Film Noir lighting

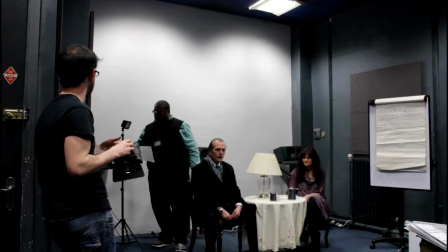0:00 much what it is we're lucky to have this. So, are you rolling?
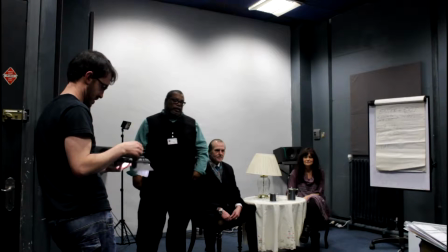0:04 Yeah. So most light setups are what they call like a 3-point light setup.
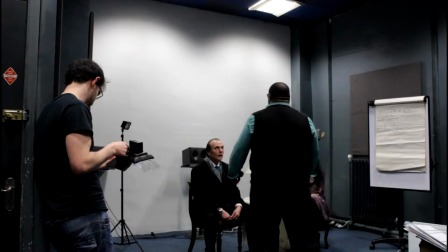0:10 Yeah? I mean, there are three lights that will be on the scene.
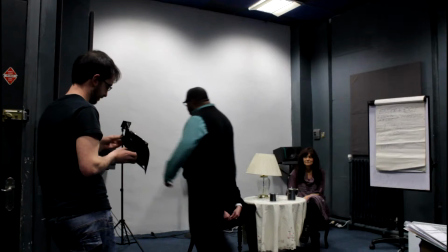0:14 There will be a light in the back, which is the back light, obviously.
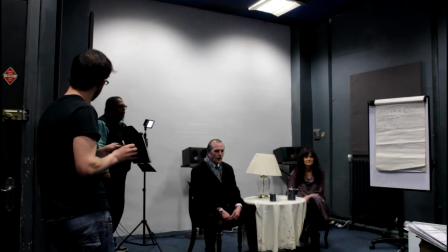0:22 Alright? That light that's in the back, if anybody can notice, is like lighting Miles' head.
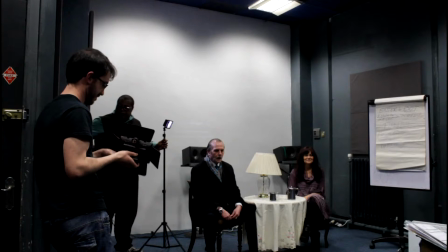0:29 Wait for it. I'll turn the lights on, wait for it. Alright?
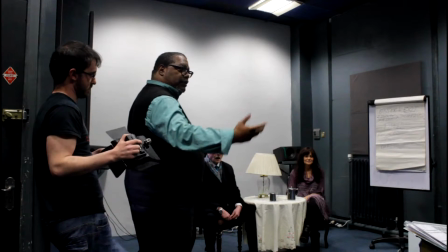0:36 Then, like, off to the front, kind of like in a wide kind of sense, is what we call a fill light that kind of like fills in all the blanks.
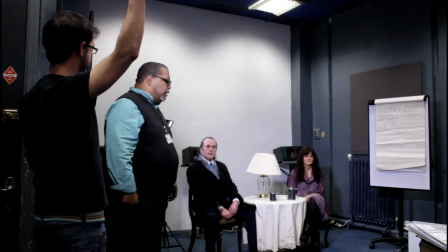0:44 Gary, just fit it on both of them. Yeah? Right?
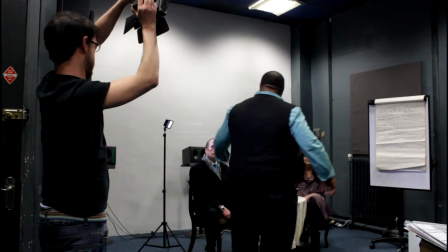0:51 That's the fill light. It fills up the whole scene. Backlight gives us some detail around Miles' head.
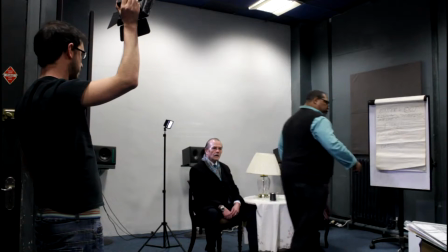0:58 And then there is the key light. Where's that little handheld light you got?
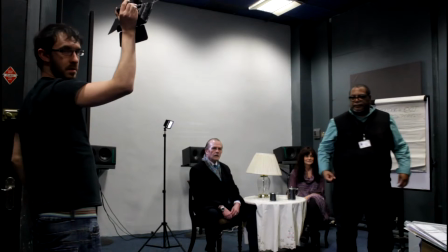1:04 This one. Yeah.
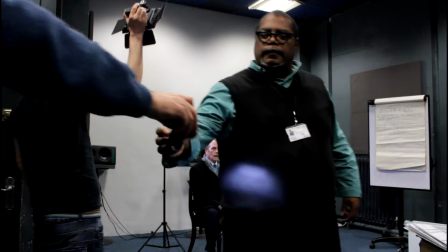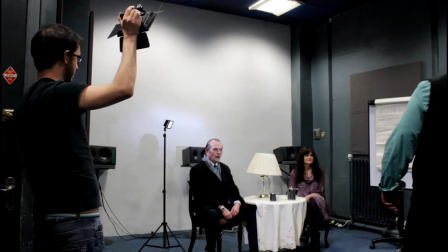1:12 What's that at?
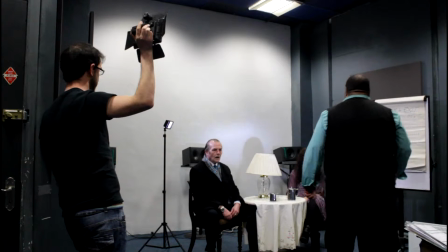1:17 And there's a key light. Key light is what you want to light something specific, right?
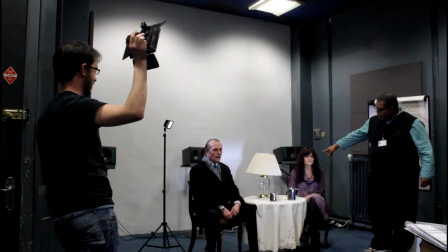1:23 Like a face. So, like if this was a close-up, right?
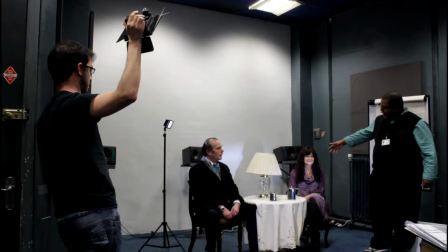1:28 Right on Mace's face, yeah? He's filling her face with a key light.
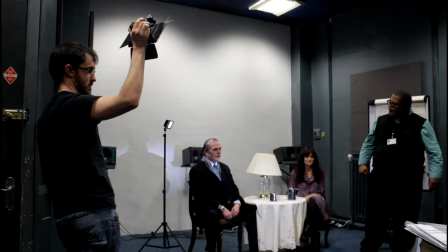1:35 Then bend it over towards Miles' face. Now you can physically see all of that.
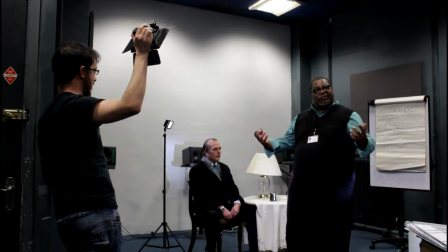1:41 Now what happens here is that, whoa, what the fuck? The house lights are on. How the hell are we gonna do this?
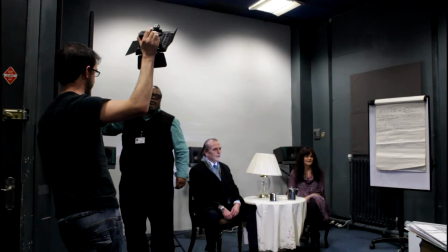1:49 Now definitely, like if you're in somebody's house, you know, the house lights probably would be on.
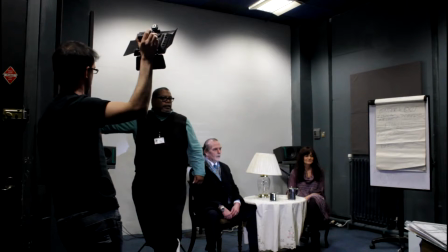1:54 If you're in the studio and doing film noir, lights would not be on.
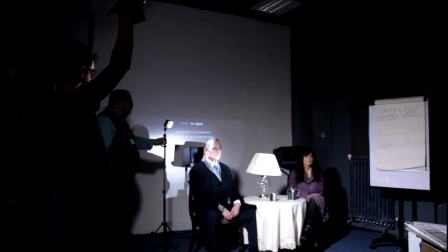1:59 Makes a difference, doesn't it? Yeah. Right? Atmosphere or film noir.
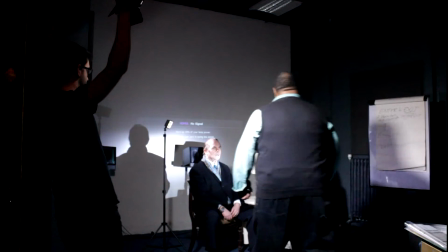2:05 Now what it is that look at my shadow in there right there. Ooh, I'm like Hitchcock and shit.
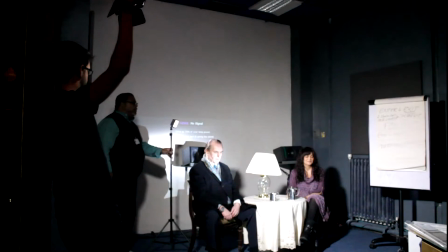2:12 Now I'm behind Miles' head, right? Where I'm giving him a rim of light.
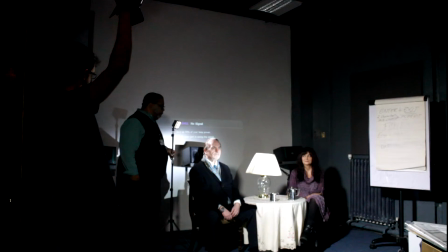2:17 Now this is mainly before a close-up, yeah? But we'll leave that for now.
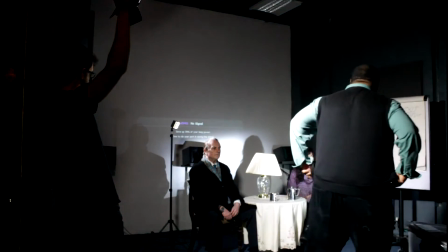2:24 If you put that key light on Misa's face, now as you guys can see,
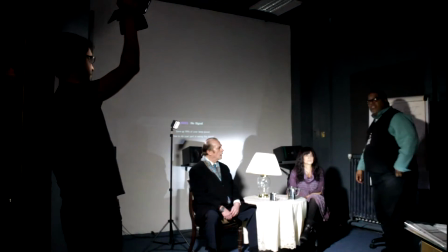2:30 what happens is a lot of people don't do this, or they tell you this in school and media, right,
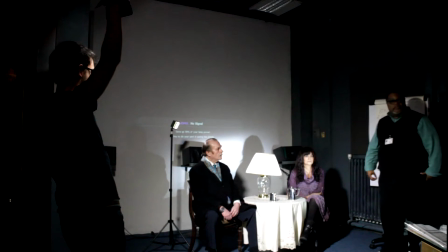2:36 Sean? What are we looking for on Misa's face? Shadows?
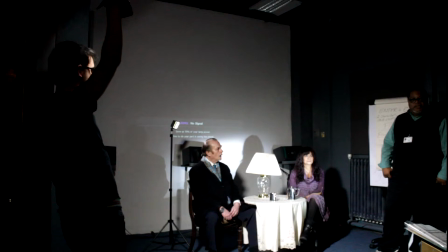2:41 Why we want shadows? Did they teach you this in media course? What are we looking for?
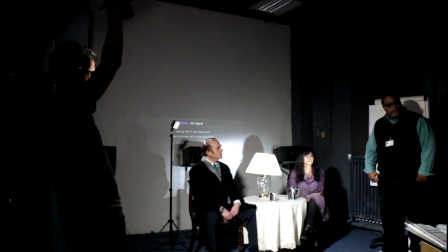2:47 We're lighting her. What are we looking for? Highlights. What? Highlights. Highlights.
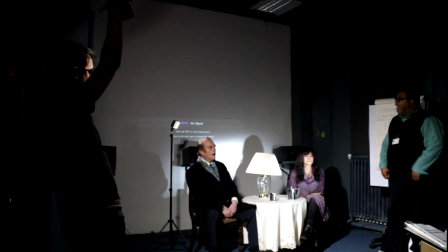2:51 Catch lights in the eyes. Catch lights. Thank you very much. Eye lights is probably what you were saying, but they also known as catch lights.
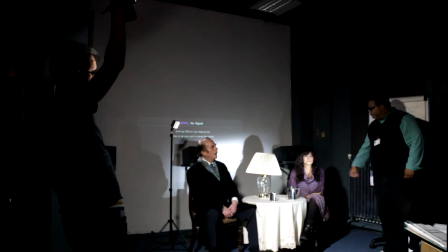2:59 Where are they? In the eyes and the pupils. Everybody see it now? Yeah.
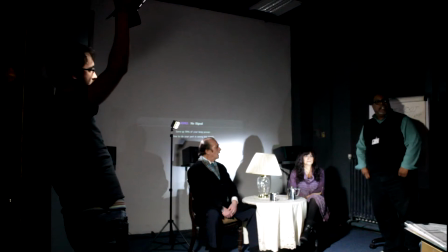3:04 Now what happens is that when you now go home and you watch any film, you will always see a catch light,
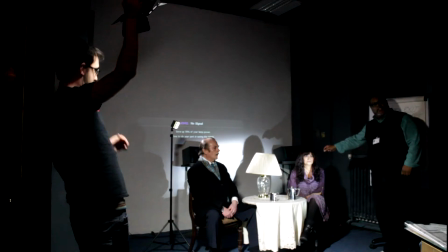3:12 which is just these little sparkle lights, especially on close-ups in someone's eyes. When you don't, turn that off.
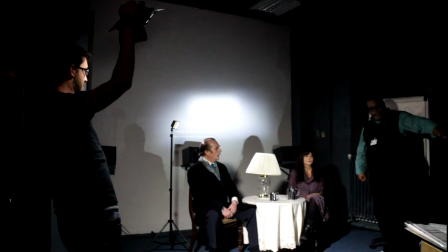3:22 All right, just move it away then if you don't know how to turn it off. Yeah.
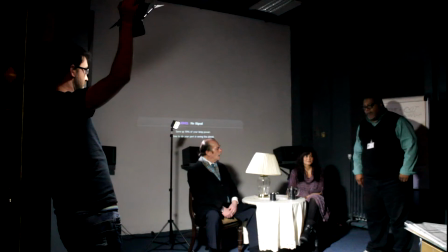3:27 She still got a little catch light coming from the fill light.
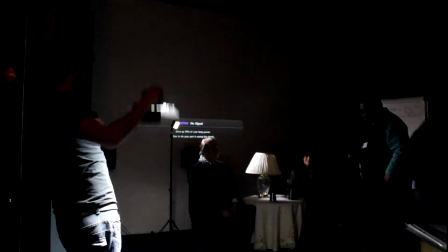3:33 So, take it off for a second. Yeah, all right, put it back on her.
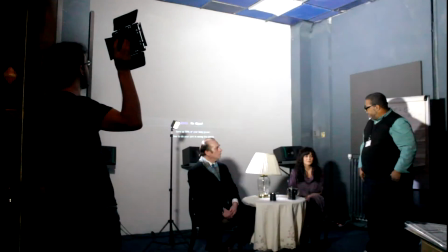3:40 Hit the ceiling. Hit the ceiling right above her. Now, she still got the catch lights on her.
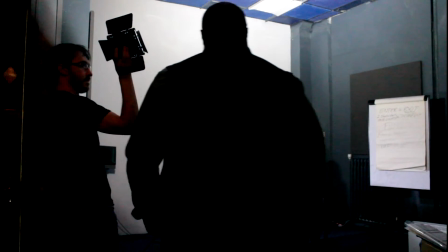3:49 That's really good. But some people, when they're setting up the lights and it takes like an hour or so, right, they're not lighting for that.
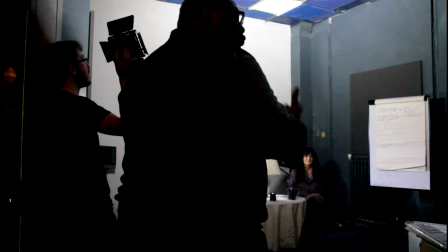3:57 Or those who are professional are.